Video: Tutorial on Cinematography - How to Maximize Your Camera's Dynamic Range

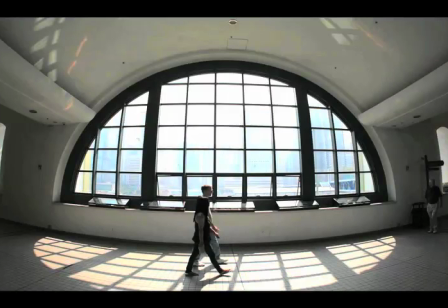3:40 I can darken the foreground and blow out the background, or, if the background was important,
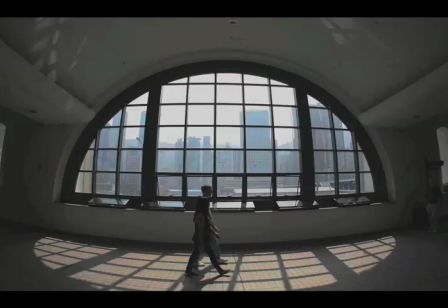3:45 I can save a lot of the detail in the buildings or I could mix the two or silhouette the foreground
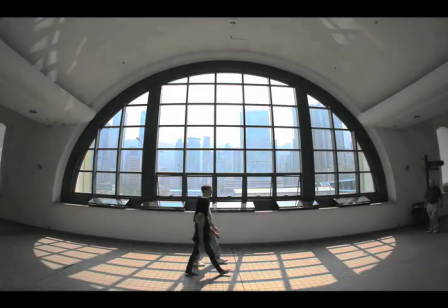3:51 forcing attention on the background or brighten the foreground blowing out the background drawing attention to the foreground
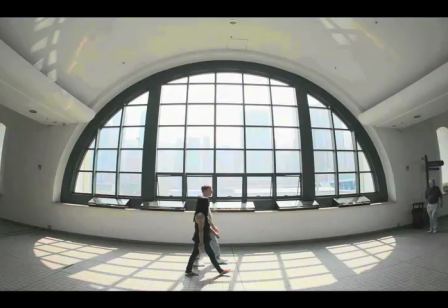3:57 but all within my clip and crush parameters now what would happen
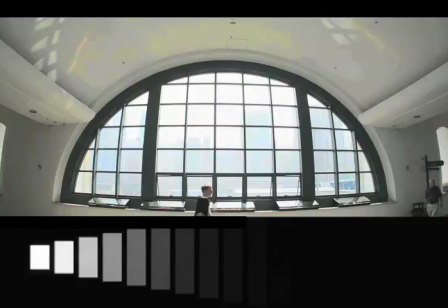4:02 if I shot it with a dynamic range like this only giving me the option of clipping
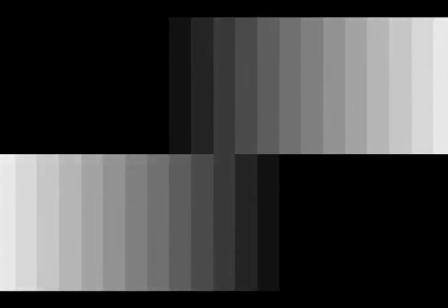4:06 whites or crushing blacks a compromise exposure would look like this notice
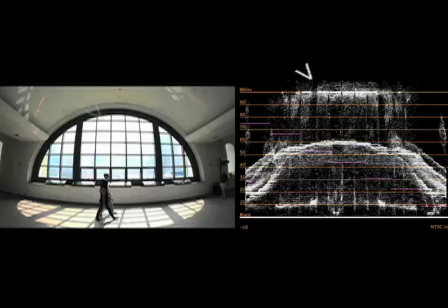4:11 the whites are still clipping leaving no detail through the window the shot does not look bad at all and it has a good strong contrast similar to the contrast you would expect from a DSLR but if I want to save detail
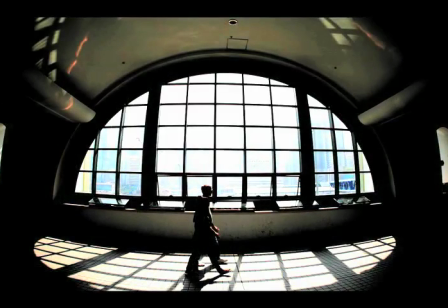4:23 and see the buildings no matter how I try to grade down the whites there is no information in the window at all it's being clipped
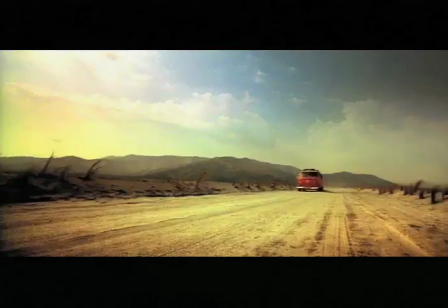4:30 out this is the limitation of digital sensors I have not shot a project on film for several years and I do miss it I
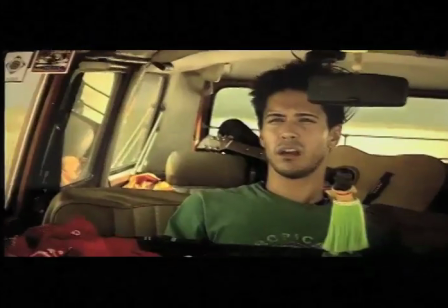4:37 do not believe that film is superior to data but it is different one great advantage it had was its ability to hold detail.
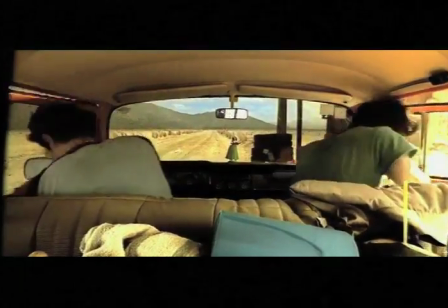4:45 This is a film commercial I shot in the mid 90s. It's interesting because of the wide exposure ratio I was dealing with.
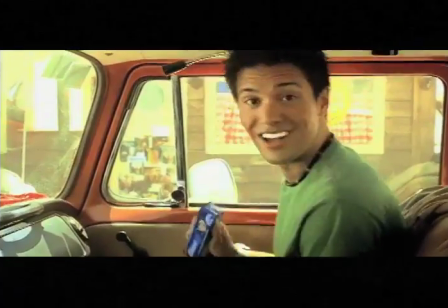4:51 Shot in the bright desert the exposures inside the van were much lower than the exposures outside the van.
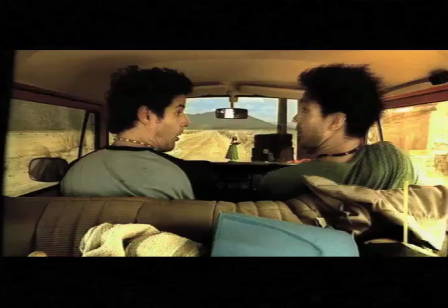4:58 To get a balanced exposure in this shot I would need to apply some heavy exposure techniques as trying to shoot this with available light and no techniques would result in silhouette actors or blown out backgrounds. For this shot I put ND9 lighting gel on the front windshield and both side windows.
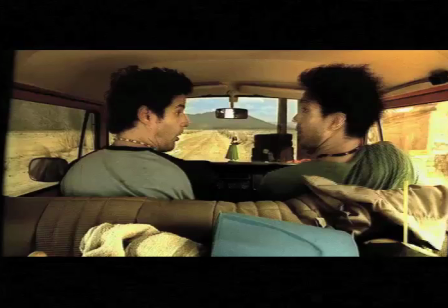5:16 This knocked down the exposure of the background by three stops. I left the rest of the windows clear and placed a white reflector flat on the floor of the van behind the actors to fill in their faces. This balanced the exposure enough for the color grader to match the detail when we graded. This would be exactly the same technique I would use in data.
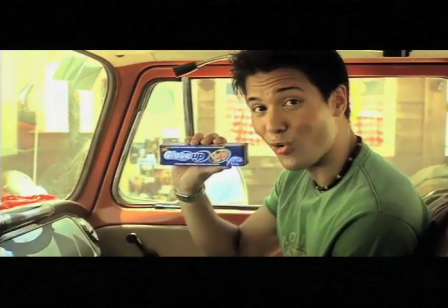5:36 However In this shot, notice the light on the mirror and the clips through the window. They are totally blown out, but they do not clip.
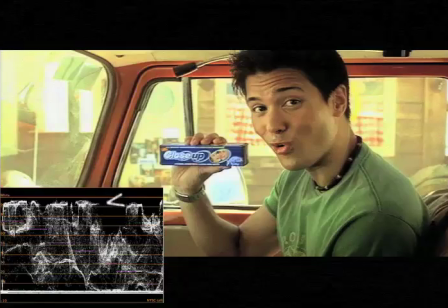5:45 If we look at the waveform, we can see the whites are all well below the 100 IRE limit, yet they are extremely blown out. This is because film does not clip. When it hits its limit of maximum white, the film becomes totally transparent.
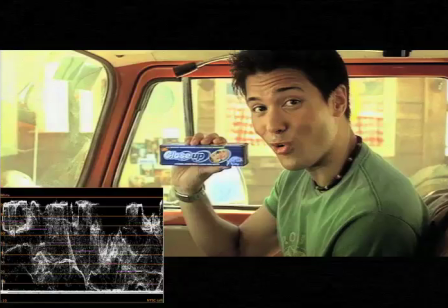5:59 It cannot be more than totally transparent. So, if I let the whites blow out in the background, they will never be more than transparent. The telecine machine that converts film to data is set to recognize transparent film as just below 100 IRE,
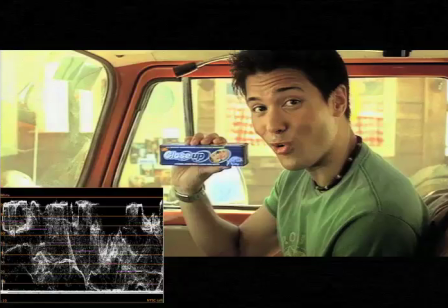6:15 so film never clips, regardless how much you overexpose it. This is why people believe film has more dynamic range than data.
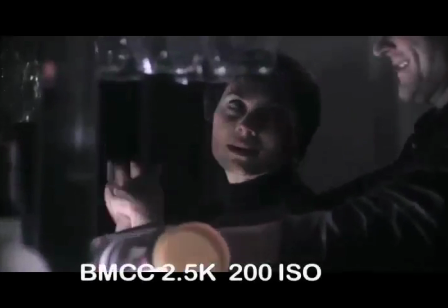6:23 I find a good data camera can actually have a far superior dynamic range,
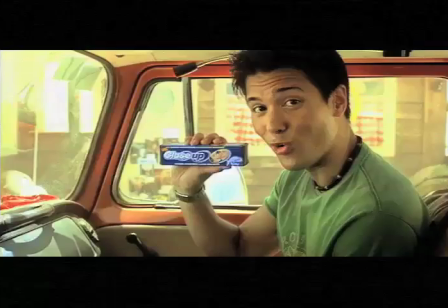6:29 particularly in holding detail in dark areas. film just does not clip so you can overexpose it with little consequence thus you can safely bring up the exposures of your shadow areas if this was shot on data the mirror and
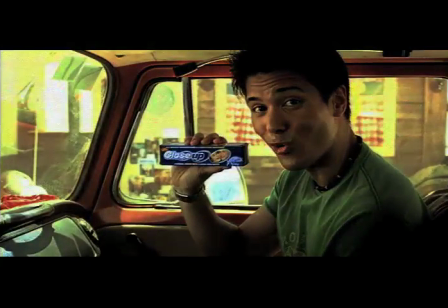6:42 other overexposed elements would have to be exposed only up to the edge of clip bringing down the overall exposure crushing my blacks thus I would have to apply more techniques to the shot to balance the exposure of these elements or work with a camera with the widest dynamic range to get the best
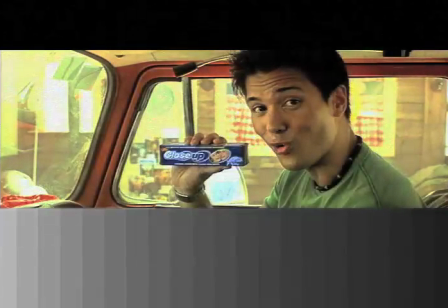6:59 ratio between my clip and crush. The wider your dynamic range the less you will have to deal with the parameters of clipping and crushing.
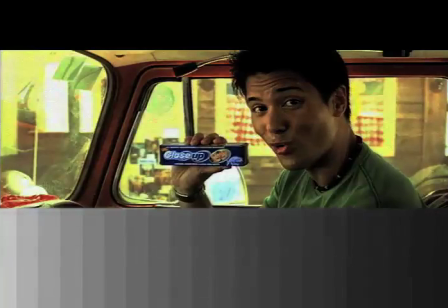7:07 The narrower your dynamic range the more techniques you will have to use to limit your clipping.
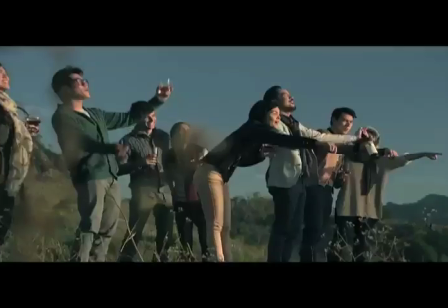7:16 This is an ad I shot recently using Red Epic. This ad also pushed the limits of the camera's dynamic range particularly in this shot.
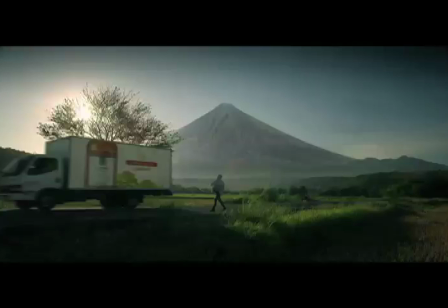7:24 The director wanted the Sun coming through the branches of the tree and he also wanted the van and the
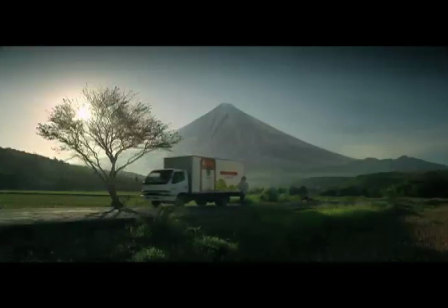7:29 actor to have detail in their shadows so the product poster placed on the side of the truck could be seen clearly. This would have an enormous exposure ratio probably from f32 around the Sun to f2.8 on the shadow side of the van. Both would have to be well enough exposed to contain maximum detail.
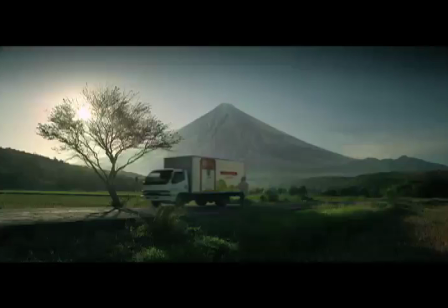7:47 I realized that I would have to use many techniques to capture this frame. Now I like red cameras but dynamic range is not this camera's strongest point.
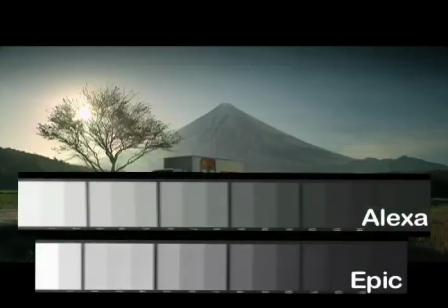7:57 The Arri Alexa has a much wider dynamic range and would give me more latitude during grading,
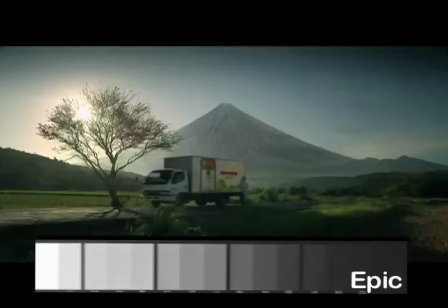8:02 but I went with the Epic because it has excellent HDRX. This frame was shot using HDRX.
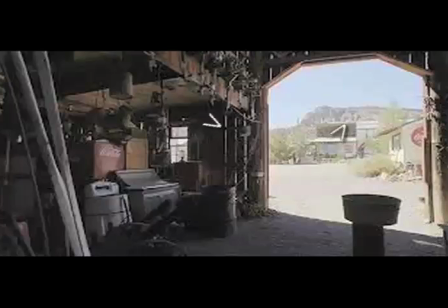8:09 Notice the huge ratio between the dark detail in the barn and the bright detail in the distant landscape, yet both have clear and defined detail. No camera currently has the dynamic range to capture this ratio without exposure techniques.
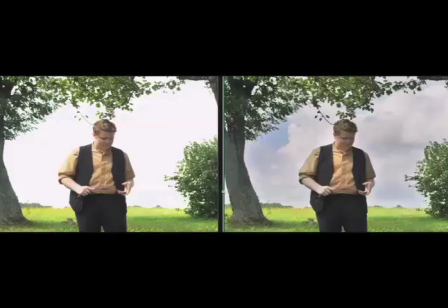8:24 HDRX captures two images of different exposures at the same time. It does this by applying a faster shutter speed to the second capture, reducing its exposure. This example has a subtle difference between the two frames, just enough to maintain the detail in the sky, probably two stops.
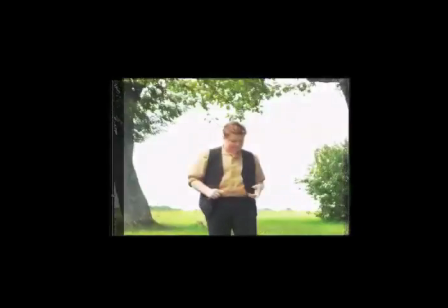8:41 In grading, these two images can be combined to give the colorist more latitude, simply by dissolving from one image to the other.
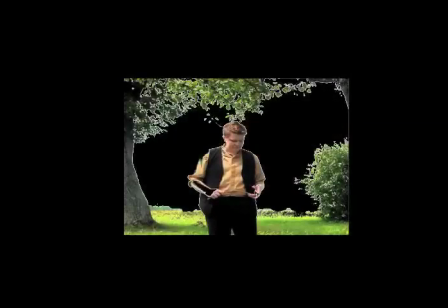8:48 Complex grading can isolate areas of the frame and replace them with the
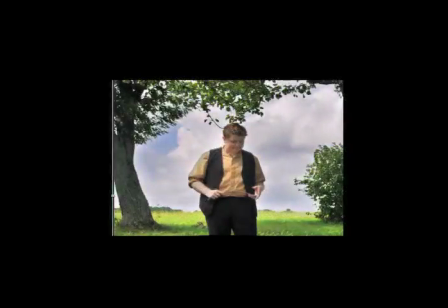8:53 material of the lower exposure allowing you to have two different exposures on the same frame. You can now grade all the detail you need from both files giving you incredible latitude to your shots.
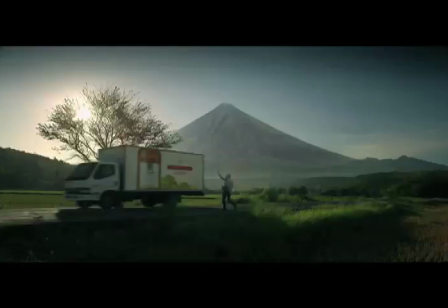9:04 Because of the huge ratio on this frame I used HDRX to maintain the detail in the very bright area with the rising sun and the shadow area on the van. If the distance between the two exposures is too great, the final composite will not look real, and the two exposures will become obvious.
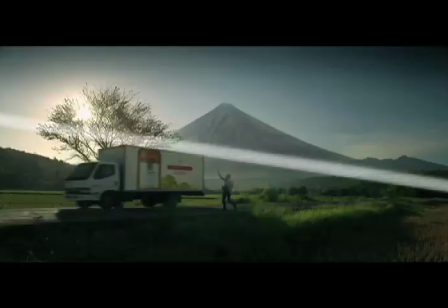9:19 So I used a graduated ND filter to knock down the brightness of the sky by two stops. I also put a large 20 by 20 white reflector just off the right side of this frame to bounce back some of the light from the sun to brighten up the shadow area by one stop.
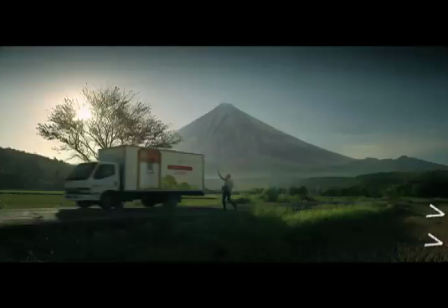9:35 I also used two 4 by 4 silver reflectors aimed at the talent and the side of the van, picking these two elements up another stop, leaving only three stops between the sky and the shadow. I shot HDRX with my exposures two stops apart,
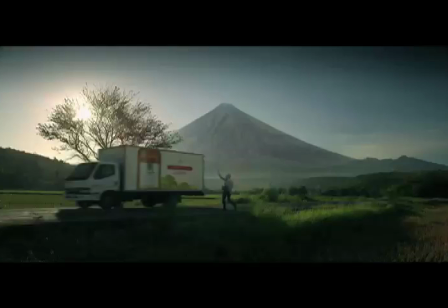9:49 resulting in detail in the shadow side of the van and detail in the branches of the tree with the rising sun behind. Without these techniques, the exposure on the truck would be similar to the exposure on the shadow area of the grass, here, and this shot would not have worked.
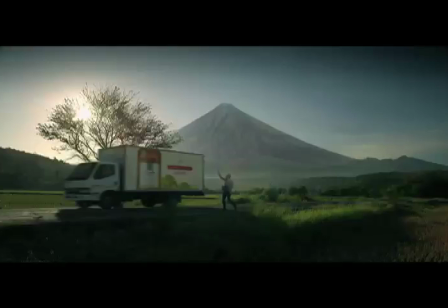10:05 I hope this film has helped explain dynamic range and shown how techniques can combat the lack of it.